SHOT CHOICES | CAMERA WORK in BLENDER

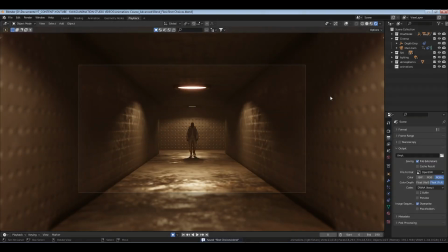(8:16)
So it's one of those things about just making simple choices and not worrying about trying to be too detailed in areas that you're not wanting to focus on anyway. Like, you don't want people to focus on a texture that might be a little extra low
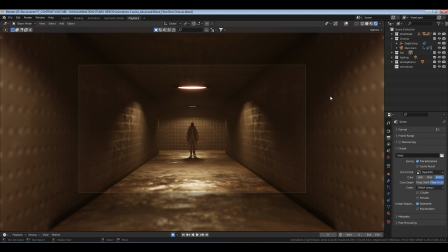(8:32)
res because you just need it to be textured so there's not just a lot of white objects in your shot.
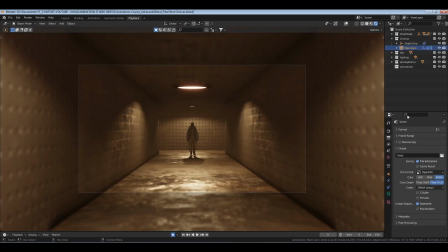(8:39)
But understanding how to use the camera accordingly changes the entire scope of things.
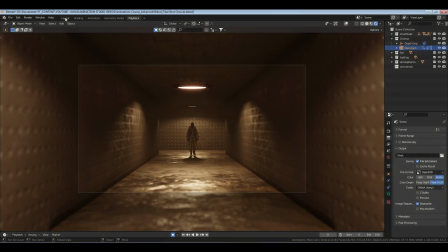(8:46)
So that's one of the reasons why, like, I'm like, okay, well, let's go to the focal length,
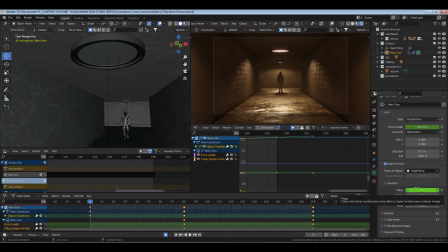(8:51)
or let's change the f-stop on the aperture to create that feeling.
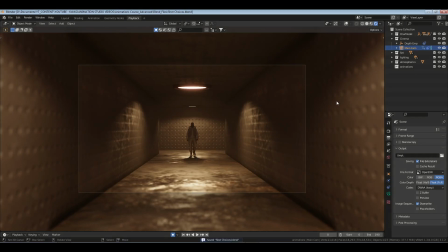(8:58)
So as it gets closer, there is a 1.7 f-stop on this. So these edges are a little bit blurred, but we get our focal point because it's all drawing to the middle, right?
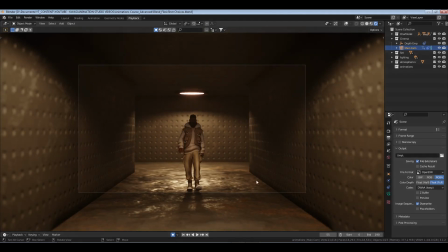(9:13)
Now when we get here, again, it starts to refine a little bit because we're getting closer to the object because the f-stop is about to change again.
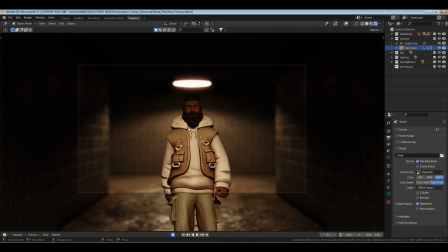(9:22)
And then it changes, and then we get a hard distinction on the character himself.
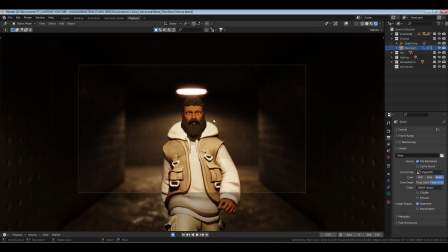(9:28)
And then here it's the same thing, okay? But now we really got a hard distinction, and that light is specifically now showing more clearly because of that focus. But that's also based on making sure that we're keeping the focal length on him so that he's the basis.
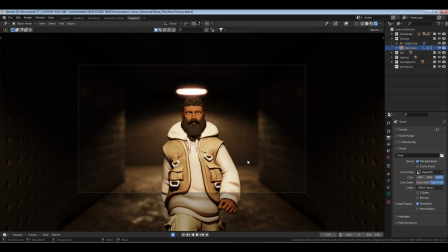(9:46)
Instead you're saying, well, why does the texture on the side look as though? What about the ground? Well, that's not our focal point, nor is the light behind him the focal point.
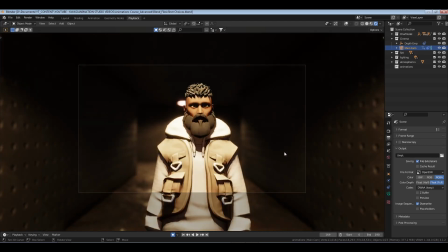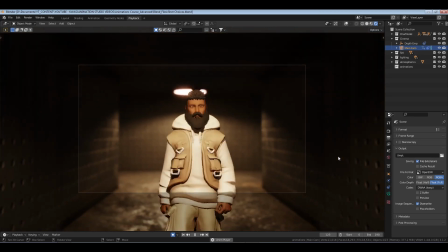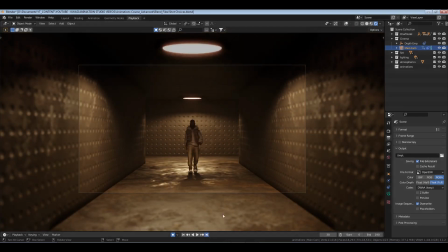(10:02)
So like say you had a transition shot you wanted to do right here, right? There's a shot you want to do as a transition, which from as it's pulling back,
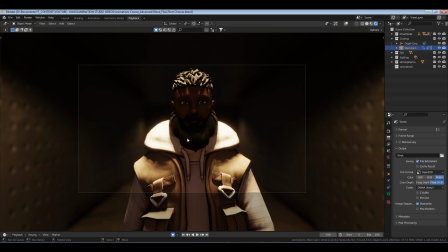(10:11)
he's still in frame close up because he's closer to the camera than the sides. Even though everything's still in its respective place, that perspective change with the focal length will help you be able to make transitional shots where you can transition from this area to behind him and then pull out with the camera.
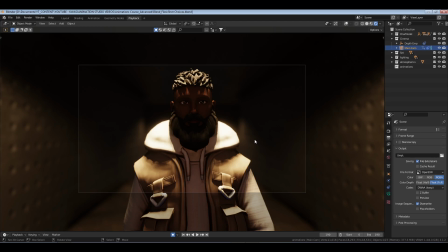(10:29)
So you'll pull back on the camera and then go to whatever other shot you want to cut to.
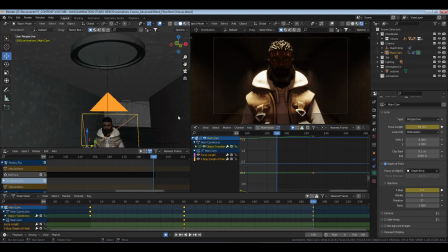(10:35)
So it's that's why like um a lot of films you watch, there are a lot of focal length changes and camera pulls and whatnot, because it creates more intensity, but the characters are still in that same position.
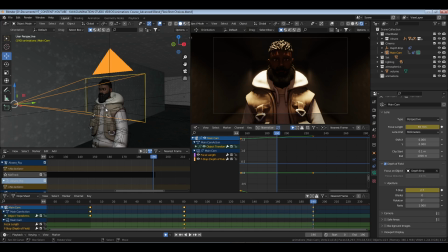(10:54)
So instead of trying to readjust the characters too much, what you want to do is find your shot, make a shot choice that allows you to be able to alter the perspective of the viewer without having to do much with your actual objects and actors.
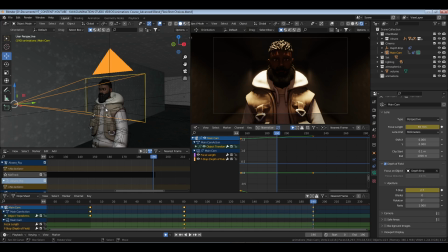(11:11)
Because once you start doing all that, your camera's not doing any work and they're doing all the heavy work. You know what I'm saying? The actual excuse me.
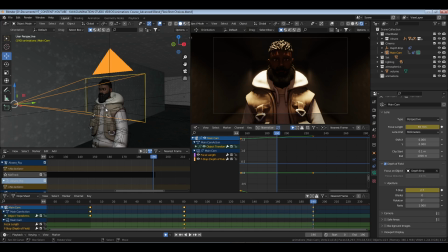(11:24)
I'm sorry. The actors and the objects in the scene are doing more work than the camera, and the camera really should be doing about 80% of the lifting. Just being honest about it. Your focal length, your aperture, your lens, that should be doing more work than the actor.
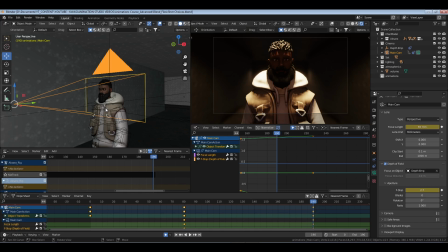(11:42)
The actor is only supposed to perform the things that we are there to focus on. But if the camera work and the lighting gives us a direct feed. Again, if we look here, you see here and here he's boxed in. You look around these edges, it's blurred out, but we see him completely.
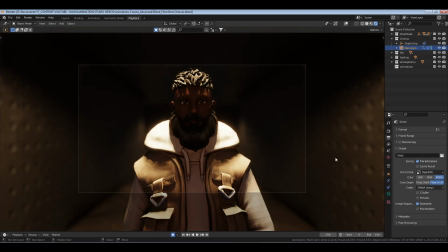(11:59)
So if we come here, we got a total shot of him. Don't have to worry about anything extra. Excuse me. We can focus directly on him and go, well, what is Oxar about to do? Or where is he going? Is this like his secret lair? Whatever the case is, you have a focal point.
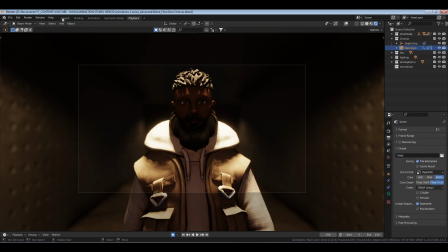(12:13)
And being able to understand how to utilize the camera in that way changes the entire aspect of
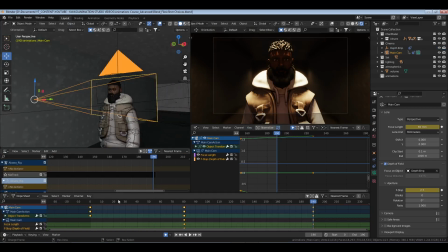(12:22)
your shot. Let's say we got rid of all of that, right?
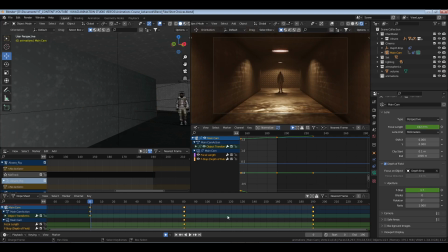(12:25)
So I just went in and let's just say I just got rid of all of that, and you had none of that. Okay, so if I come to I think the action editor and I push it down, right? Go back to the dope sheet because some of this stuff is still up. All right, excuse me, and I go and push that down, right?
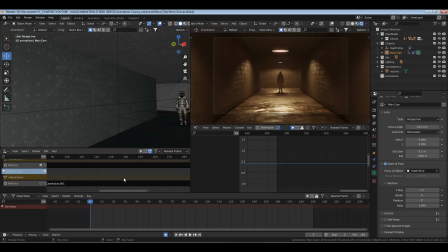(12:42)
But what I do is I turn off all of this stuff right here, and I turn off the depth of field.
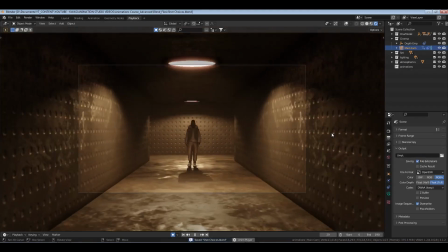(12:48)
Now let's feel it. We just go through them.
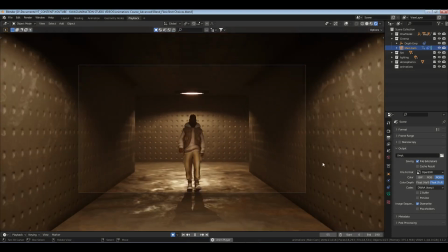(12:55)
That's it. Just got close. See the difference in the feel of that? Doesn't feel the same.
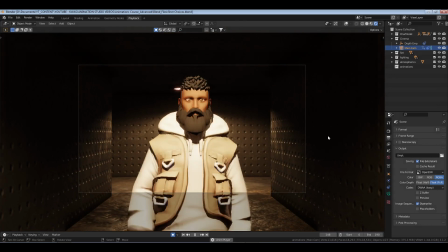(13:01)
I mean, everything is open. It doesn't really give you a notion of any particular thing.
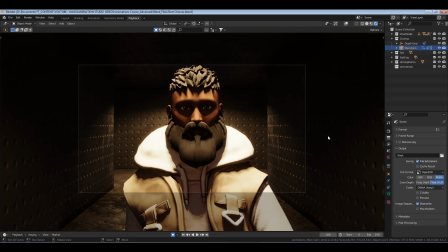(13:06)
And this is what I find that happens to a lot of shots that people are putting up, is that there's no focus. It's just a straight shot.
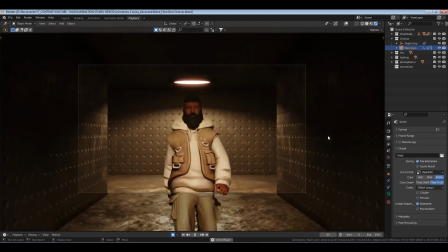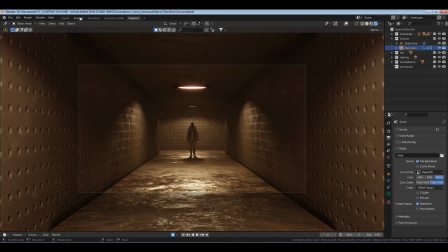(13:21)
And that shot at its core isn't necessarily bad, but it doesn't give you that same feeling you would have if you have, let's say, the f-stop and the focal length change on it.
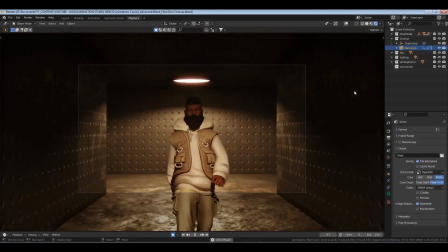(13:34)
So let's look at it from that aspect now. Okay, so all that stuff got turned off.
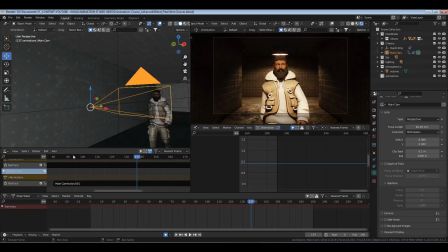(13:40)
I don't know what happened. Did I turn it back on?
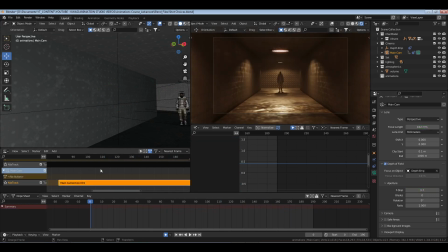(13:48)
Oh, I turned the focal length. I'm sorry, my bad. I see what happened. Never mind. Okay, so yeah, I had to turn the depth of field back on.
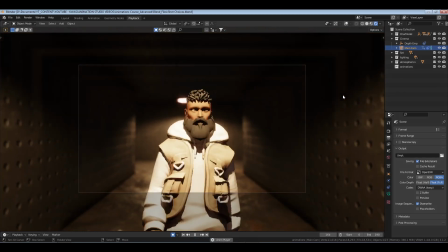(13:58)
And now that perspective change, it just changes the dynamic of the shot.
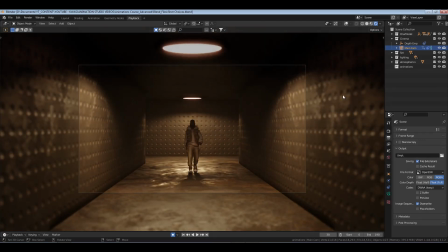(14:03)
And that's what I wanted to show you guys today. I don't want to get too far into it. There's more to come. I'll probably try to give you some behind the scenes stuff on my last short, which is Oxara.
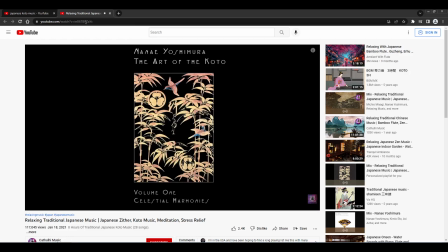(14:13)
Let's go check it.
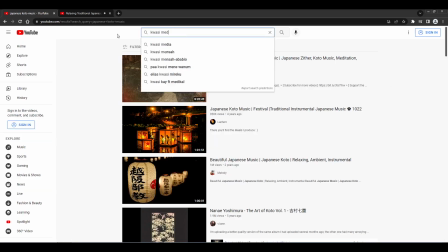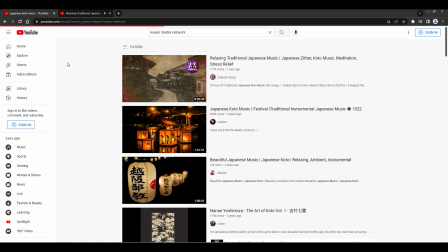(14:20)
All right.
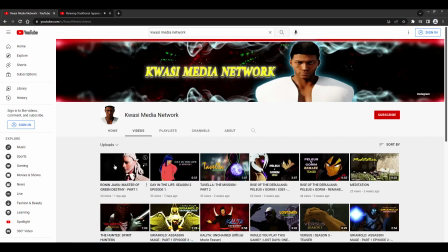(14:25)
And it's this particular one here. Go check that out.
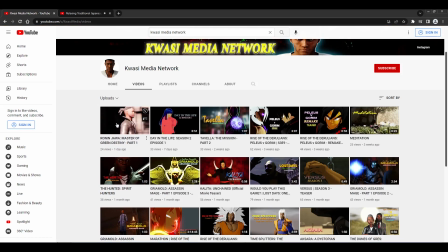(14:31)
Trust me, you get a chance to see a lot of what I'm talking about in reference to depth of field, the shot changes and whatnot.
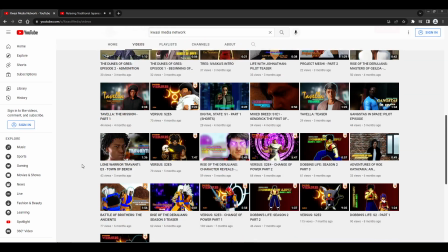(14:37)
So this is the main channel, Quasi Media Network, and there's a lot to look at, and you get to see me, as I upgrade and come up in the world of animation.
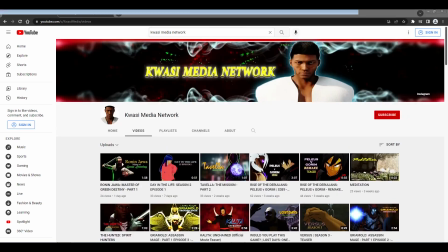(14:46)
So yeah, but nonetheless, that's that for that, and see you around. Nonetheless.